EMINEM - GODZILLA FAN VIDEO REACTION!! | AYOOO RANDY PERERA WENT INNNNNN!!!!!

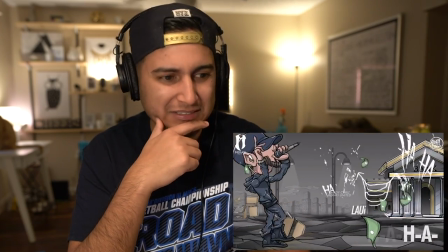(4:09) This beat is cray cray, Ray J, H A, H A, H A. Laughing all the way to the bank, I spray flames, they cannot tame or placate the monster.
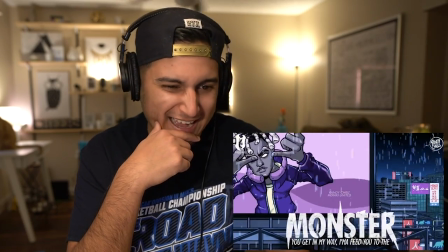(4:15) You get in my way, I'm a freak to the monster.
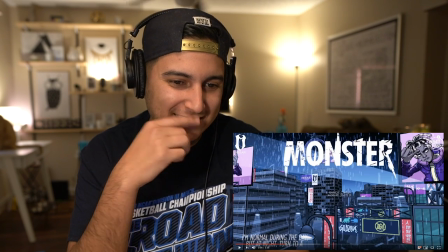(4:18)
I'm normal during the day, but yo, that's fucking tight that they got Juice in there like that, and his eyes are like all whited out, and then the purple, which is kind of like Juice's thing. Even this pays homage to Juice in the right way. Amazing job, Randy Chris Pereira. Fucking tight so far. And they're laughing all the way to the bank, and then the bank pops up in the background.
Monster, you get in my way, I'ma feed you to the monster.
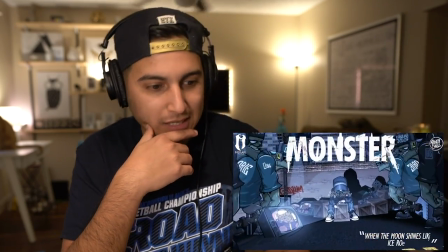(4:40) I'm normal during the day, but at night turn to a monster. When the moon shines like ice road truckers, I look like a villain out of those blockbusters.
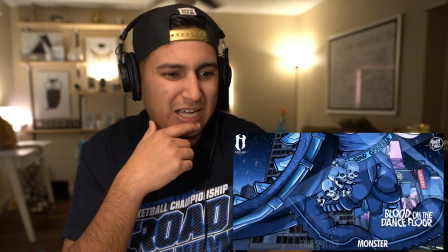(4:48) To a fire, spit a monster. Blood on the dance floor, the Louis V carpet.
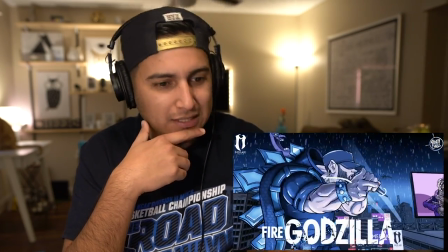(4:53) Fire, to a fire, monster. Blood on the dance floor, Louis V. Yo,
yo, this edit, this animation, I don't think y'all realize how hard it is to animate words on top of someone talking, because the words have to come in at the right time. And then on top of that, the words have different font uses depending on what is being said. Monster right here is like all big and bold. And then down here it says, when the moon shines like ice road truckers. Yo, I'm super impressed. I'm just as impressed with this as I am with the actual music video.
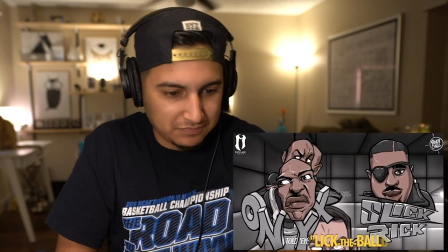(5:27) I'm just a product of the cricket onyx. Told him Nick the balls, had him just appalled. Did so many things that pissed him off.
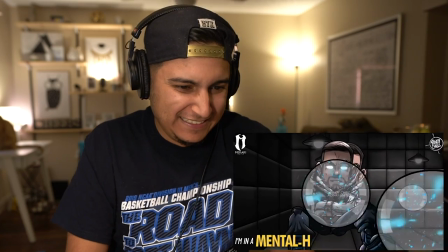(5:32) It's impossible to list them all. And in the midst of all this, I'm in a mental hospital with a crystal ball. Trying to see what I still be like this tomorrow.
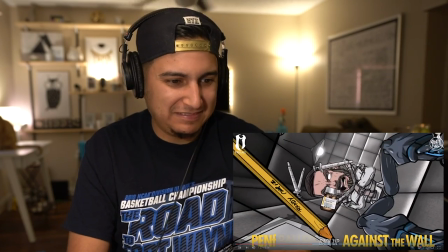(5:38) Whisper dog voices, whisper. My fist is ball back up against the wall.
Yo, this is fucking... See, look, this is what I'm talking about.
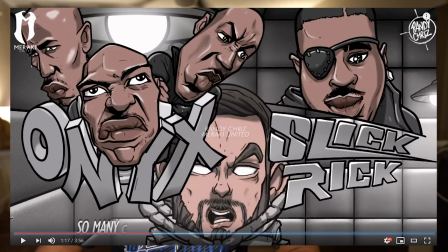(5:44)
This screenshot right here is exactly what I mean. Why people who, like, didn't understand who Slick Rick and Onyx was, like, how this video is going to help them understand.
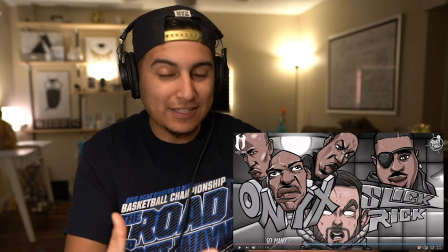(5:53)
Because you get the lyrics on screen, and then you get the reference images on the screen as well.
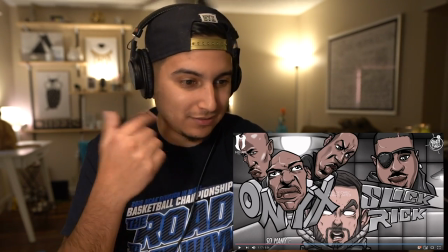(5:57)
So you're like, oh, Slick. Oh, Onyx. You know? And that's fucking tight. It just helps.
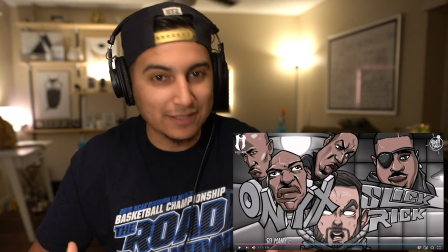(6:02)
It visually helps you understand the song for those that, like, can't catch the bars, or maybe English isn't your first language, or maybe you don't recognize, maybe you never listened to Slick Rick or Onyx,
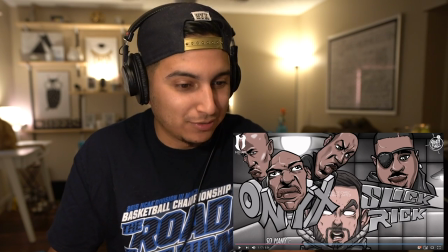(6:11)
maybe you're too young.
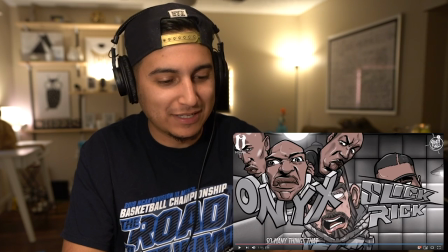(6:11)
Oh, and then also, like, the rhyme scheme is highlighted in yellow, so you can see the rhyme scheme happen, and it, like, catches your attention because it's no longer white.
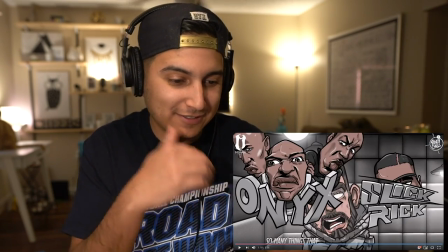(6:20)
The rhyme is actually in yellow. That's a dope-ass touch.
Things that piss them off, it's impossible to list them off.
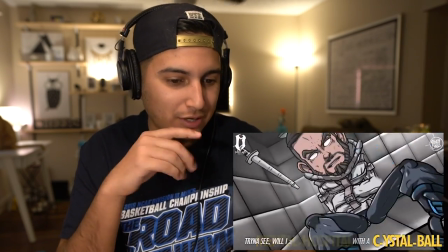(6:26) And in the midst of all this, I'm in a mental hospital with a crystal ball, trying to see what I still be like this tomorrow. Whisper dog voices, whisper.
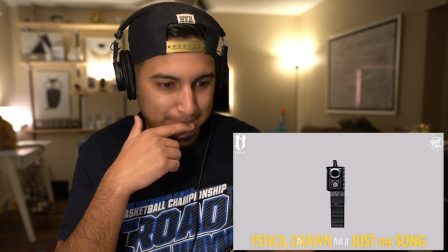(6:32) My fist is ball back up against the wall. Pencil drawn, this is just a song to go ballistic on. You just pulled a pistol on the guy with a missile launcher.
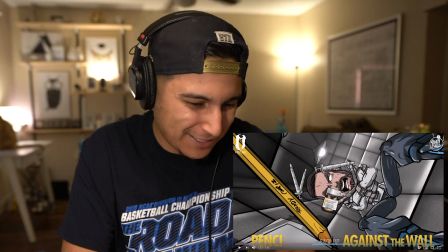(6:38)
He said pencil drawn, and then he drew a pencil, because, like, you're drawing a pencil,
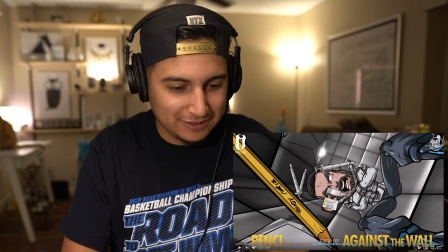(6:43)
but you draw a pistol out of a holster. That's fucking, yo, this is dope as fuck.
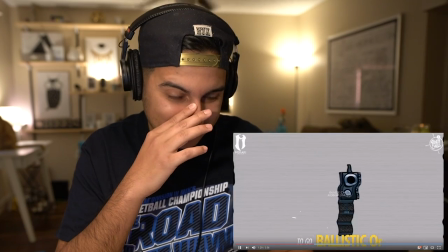(6:48) Pencil drawn, this is just a song to go ballistic on. You just pulled a pistol on the guy with a missile launcher.
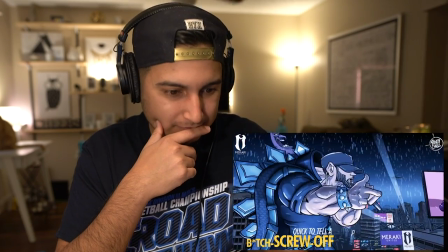(6:53) I'm just a Loch Ness, the mythological. Quick to tell a bitch you off like a fifth of vodka. When you twist the top of the bottle, I'm a monster.
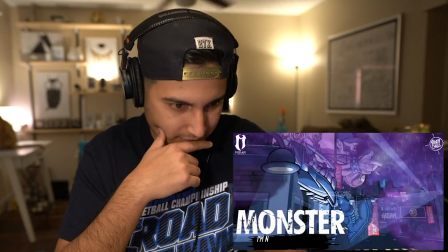(6:59) You get in my way, I'ma feed you to the monster. I'm normal during the day, but at night turn to a monster.
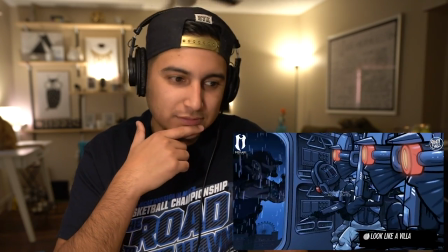(7:05) When the moon shines like ice road truckers, I look like a villain out of those blockbusters.
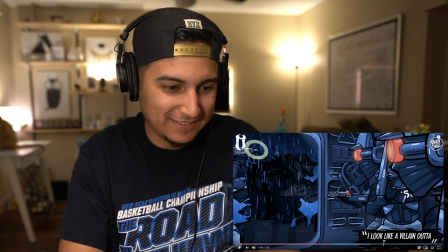(7:11) Till the fire spit a monster.
Nah, it's tight. Hip-hop police. Hip-hop police is like everybody that doesn't believe Eminem is the monster, doesn't believe he's the GOAT.
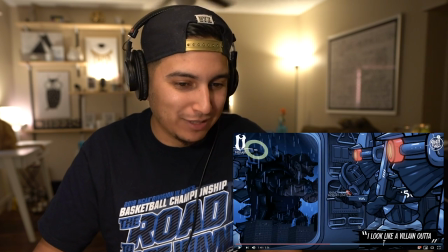(7:19)
Yo, this fucking animation is sick. And just like the color blocking, the colors that he chose to use are fucking tight. Like the blue and the red right here, that's like a direct contrast.
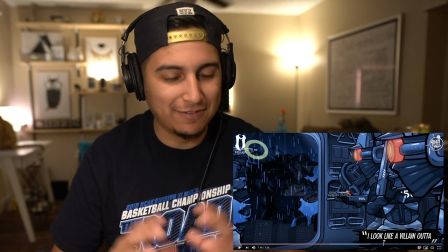(7:28)
I don't know where that sits on the color wheel, but blue and red, red and green, blue and yellow, they have like, you mentally know that the colors go together without like knowing it.
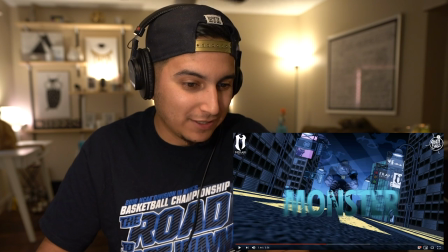(7:37)
That makes sense. And I'm glad this dude decided to put his watermark right there, because you know that if this blows up, you know, that watermark is going to save his ass from having this shit copied. For sure. And then we got the backwards E, Eminem, emblem.
It's like ice road truckers.
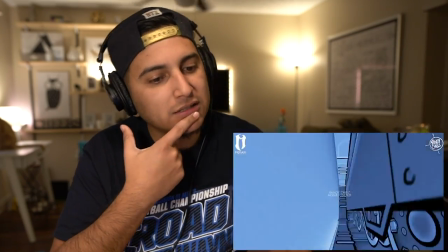(7:50) I look like a villain out of those blockbusters. Till the fire spit a monster.
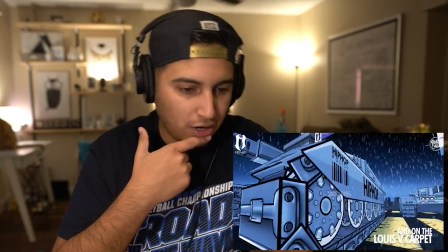(7:55) Blood on the dance floor, the Louis V carpet. Fire, but to the fire.
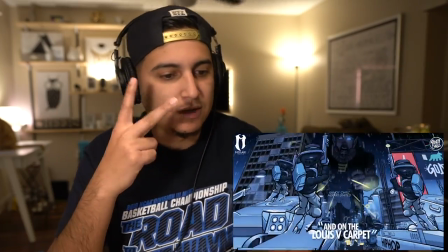(8:00) Monster, blood on the dance floor, Louis V. If you never gave a damn, raise your hand.
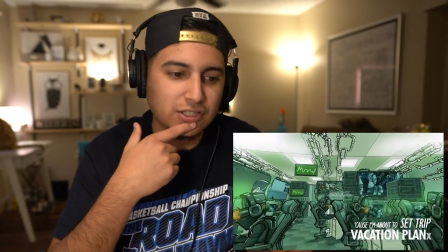(8:06) Cause I'm about to set trip. Vacation plans, one point like my indexes.
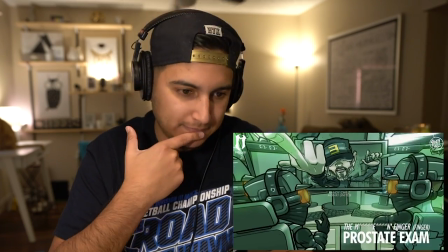(8:11) So all you will ever get is some motherfucking finger. Prostate exam.
I forgot about that line.